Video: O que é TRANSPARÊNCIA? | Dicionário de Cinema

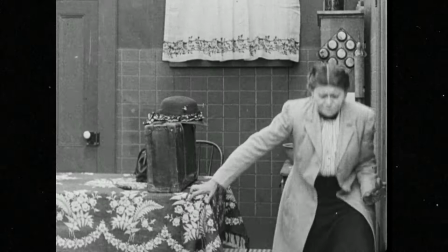Esse é um filme de 1913, um período anterior à consolidação do que chamamos de cinema clássico.
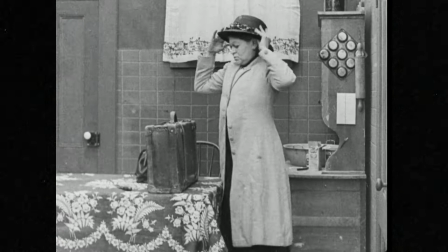Mas já nesse exemplo, podemos notar dois pontos significativos para a popularização do cinema.
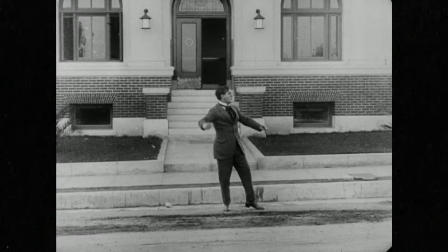A capacidade de reproduzir o movimento e a articulação da montagem em continuidade.
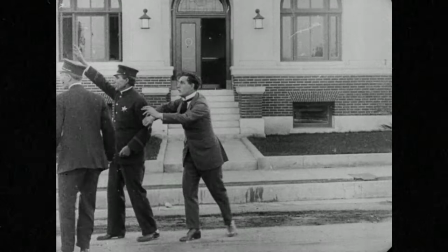Nesse caso, a tela exerce o papel de janela do mundo, criando uma ilusão fluida e atraente que nos faz mergulhar na história,
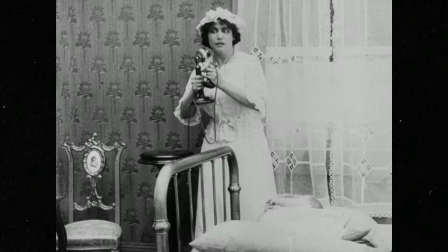nos projetando nas personagens e nos espaços.
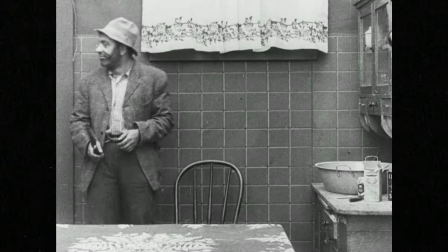Assim, a gente se encanta mais com o universo ficcional do que com a técnica de como essa história é contada.
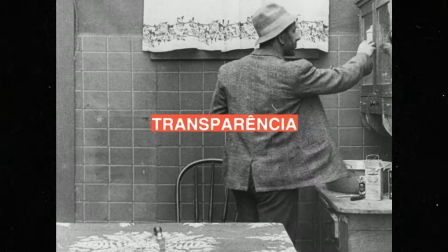Isso é o que podemos chamar de transparência.
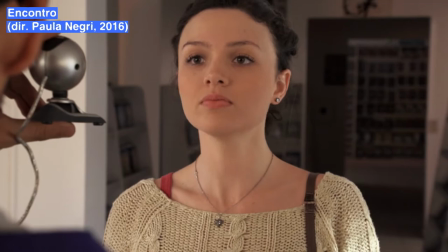Agora, vamos saltar para o século XXI.
Tá bom?
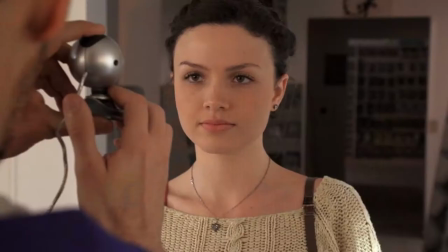Tá. Tá ótimo.
Nessa cena, temos o primeiro encontro de Ana e João em uma videolocadora.
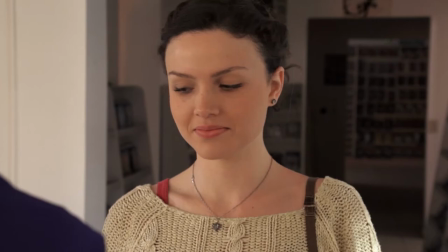É uma situação que poderíamos presenciar no nosso dia a dia, mas nesse caso é uma obra de ficção,
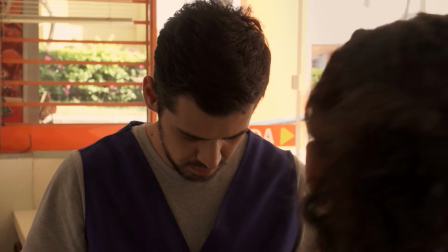roteirizada, encenada, editada e reapresentada em uma superfície plana de duas dimensões, que chamamos de tela.
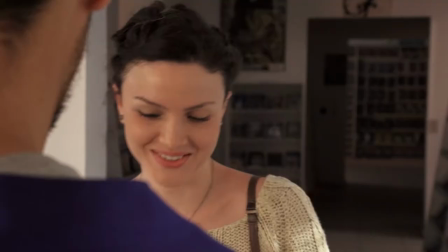Perfeito. Agora você já é uma cliente oficial Cartoon Videos. Então tá, obrigada.
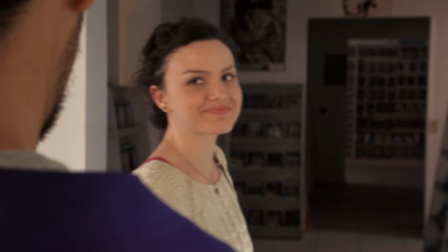Vou dar uma olhada.
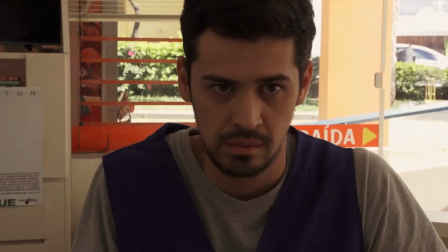Toda essa situação foi produzida com o intuito de parecer real, de ter verossimilhança e nos cativar por suas personagens e narrativas. A técnica utilizada deve ser invisível, transparente.
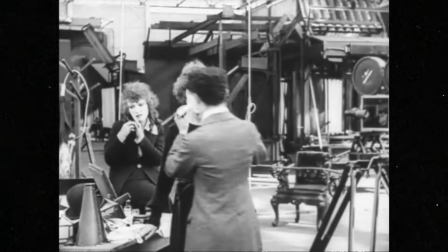Após a Primeira Guerra Mundial, o cinema hollywoodiano começou a ser dominante. Solidificou-se o que chamamos de narrativa e linguagem clássicas.
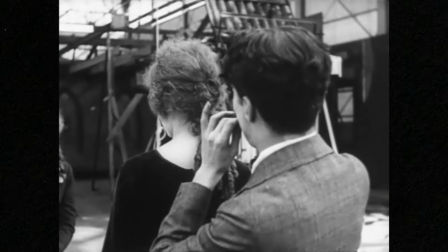A finalidade dos grandes estúdios norte-americanos era de contar histórias que atraíssem o público e oferecessem uma fluidez técnica e ficcional.
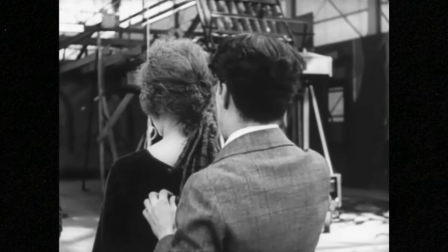O objetivo até hoje é de atrair e cativar de maneira confortável, sem criar muitos questionamentos.
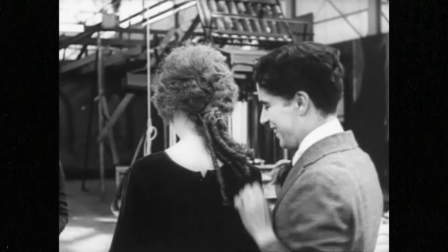Podemos compreender melhor essa intenção por meio das palavras de Ismael Xavier.
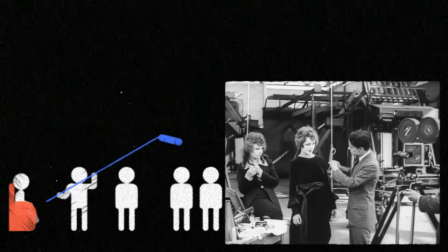Tudo nesse cinema caminha em direção ao controle total da realidade criada pelas imagens.
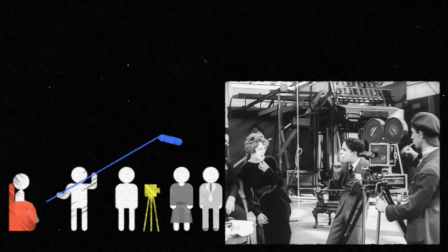Tudo composto, cronometrado e previsto. Ao mesmo tempo, tudo aponta para a invisibilidade dos meios de produção dessa realidade.
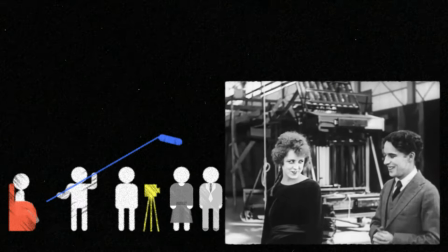Em todos os níveis,
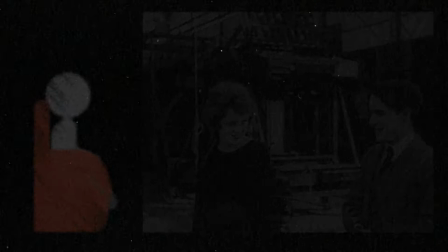a palavra de ordem é parecer verdadeiro. montar um sistema de representação que procura anular a sua presença como trabalho de representação.
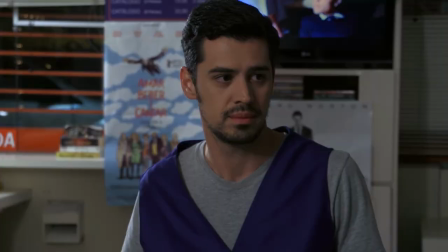Dessa vez, vamos acompanhar o segundo encontro entre Ana e João.
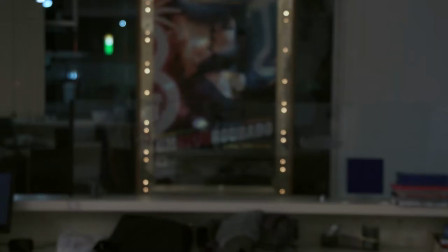E você está fechando aqui já? Aham. São quase 10 horas já.
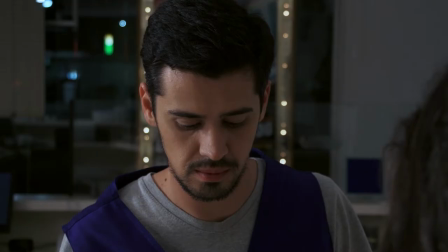É. Eu vou sair com os amigos agora. A gente não sabe ainda onde a gente vai.
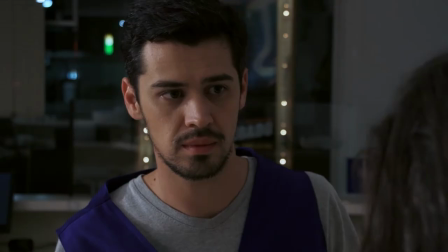Acho que dá uma volta, beber alguma coisa.
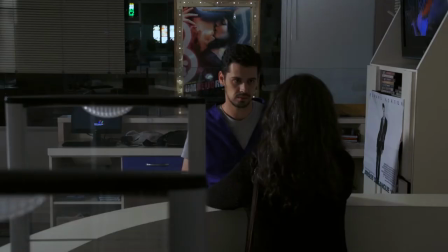Você não quer vir junto?
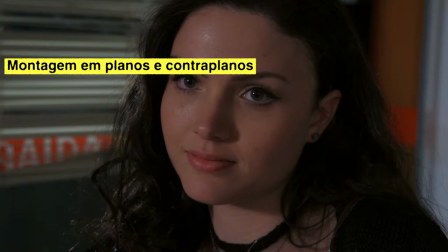A cena é montada com trocas de olhares em planos e contraplanos.
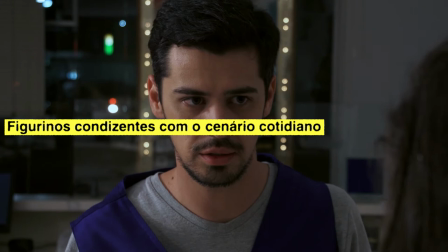Os enquadramentos respeitam a centralidade das personagens que usam figurinos condizentes com a situação nesse cenário cotidiano.
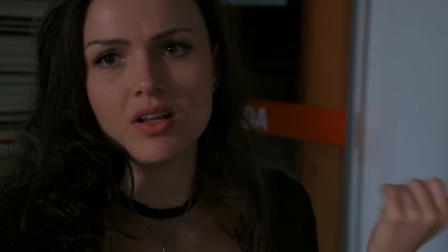As atuações são naturalistas, combinadas com luzes e sons que também parecem reais.
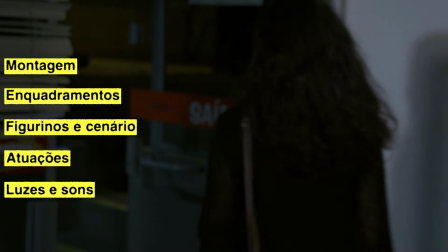Todas essas técnicas nos fazem acreditar no romance que surge,
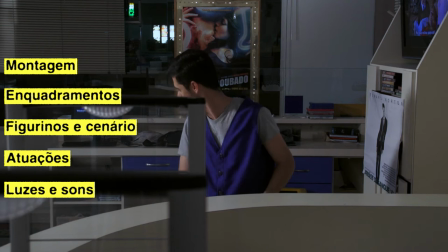pois foram controladas para imitar a realidade e criar ritmo narrativo.
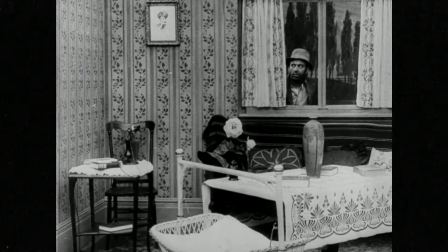No filme de Lewis Weber, mesmo com um século de diferença, também conseguimos perceber uma certa construção que busca transparência.
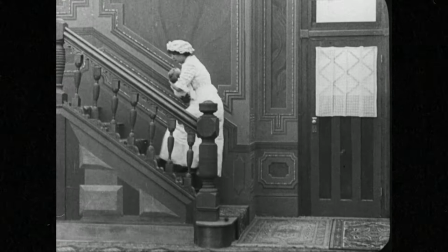Nessa cena, vemos a mulher tirando o bebê do berço.
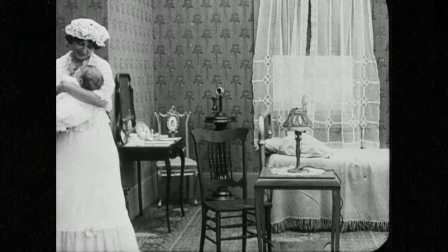A montagem entre planos articula a movimentação da personagem entre diferentes cômodos e a presença de alguém à espreita.
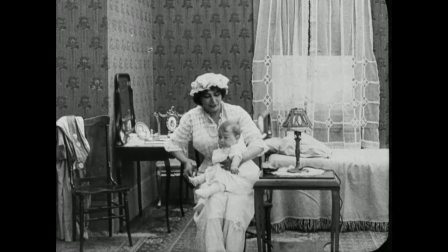Assim, mesmo não possuindo som sincrônico e atuações que nos pareçam realistas,
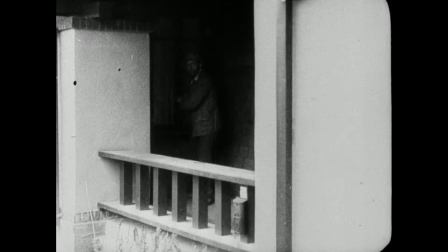a montagem em continuidade nos mostra de maneira fluida o deslocamento entre espaços, o encadeamento e o paralelismo de ações.
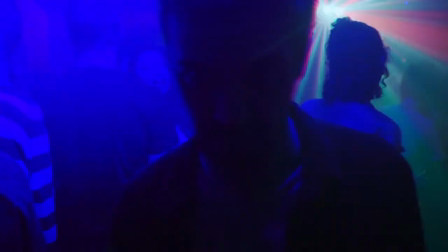Conseguimos perceber uma utilização semelhante desse dispositivo em encontro. Na cena da festa, João está perdido entre as luzes e a música alta.
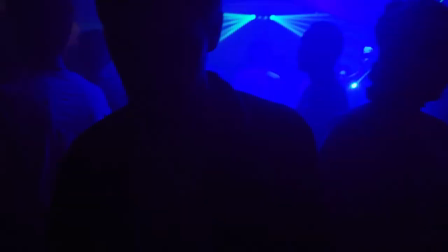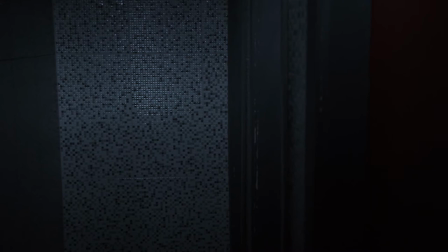Para fugir do local, ele vai ao banheiro.
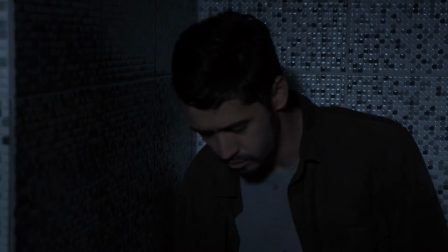Mesmo que os dois ambientes tenham sido gravados em locais e horários diferentes, a coerência na junção entre os planos,
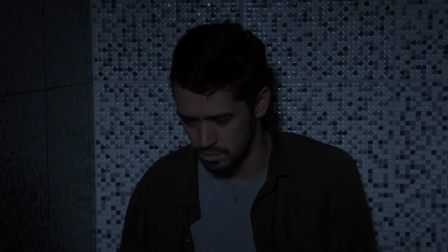com música reverberando, a continuidade de luz e da movimentação do personagem, nos fazem crer que pertencem ao mesmo tempo e espaço,
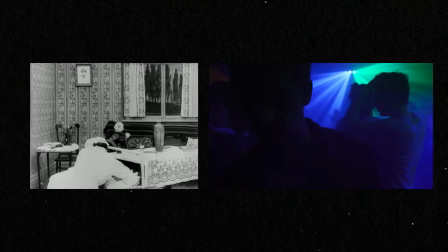criando a mesma sensação vista em suspense. É perceptível que alguns elementos dos filmes são diferentes.
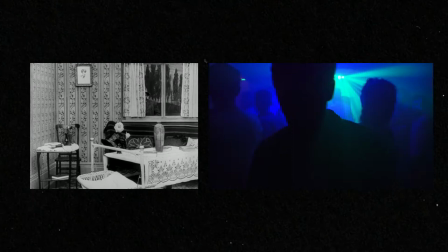As cores, o som não sincronizado, a duração dos planos, os tipos de enquadramentos, as atuações. no entanto,
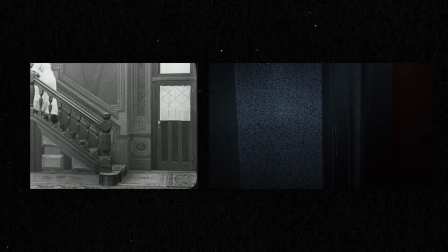o princípio de ambos continua o mesmo, proporcionar uma impressão de realidade e uma fluidez narrativa.
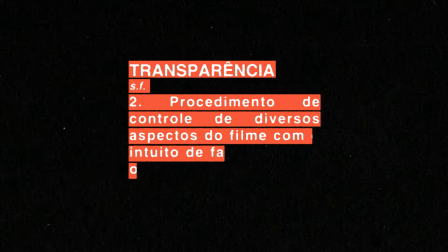Percebendo essa semelhança técnica e conceitual, podemos definir transparência como o procedimento de controle de diversos aspectos
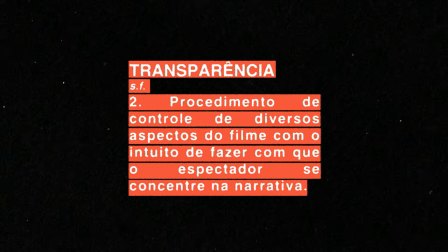do filme com o intuito de fazer com que o espectador se concentre na narrativa, e assim ignorar o aparato que nos faz acreditar nessa contação de história.
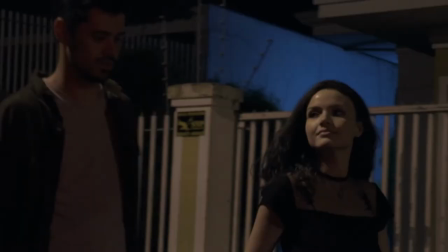O ato de crer nessa realidade montada não anula a consciência do espectador de estar vendo um filme.
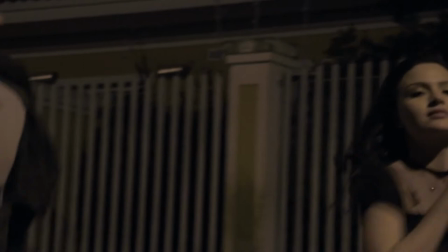Na ficção, uma espécie de acordo é selado. Estamos dispostos a entrar na história, se emocionar, rir, chorar, tomar um susto, etc.
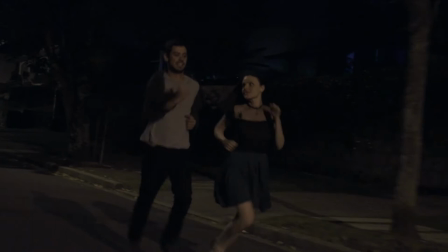É o que chamamos de suspensão da descrença. É por causa desse pacto entre obra e público que, ao final de encontro,
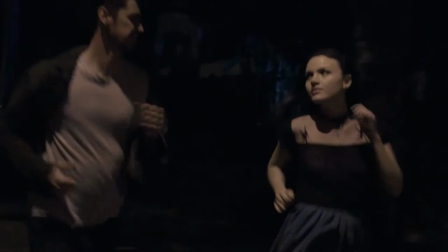nós conseguimos comemorar o beijo entre Ana e João, achando que os sentimentos expostos foram verdadeiros.
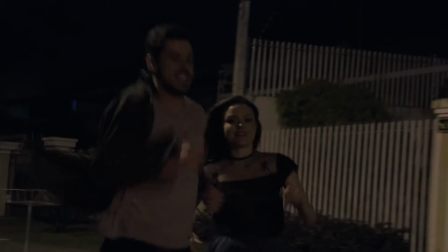O verdadeiro não é exatamente real, mas é certo que em algum momento de nossas vidas ficamos tão vidrados com uma história na tela do
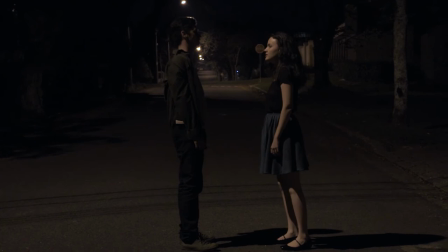cinema que no fim do filme tomamos um susto nos lembrando que aquilo que assistimos não é a realidade.
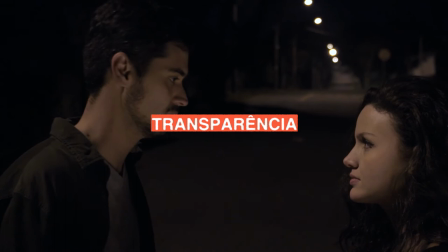Isso acontece porque a maioria dos filmes são transparentes.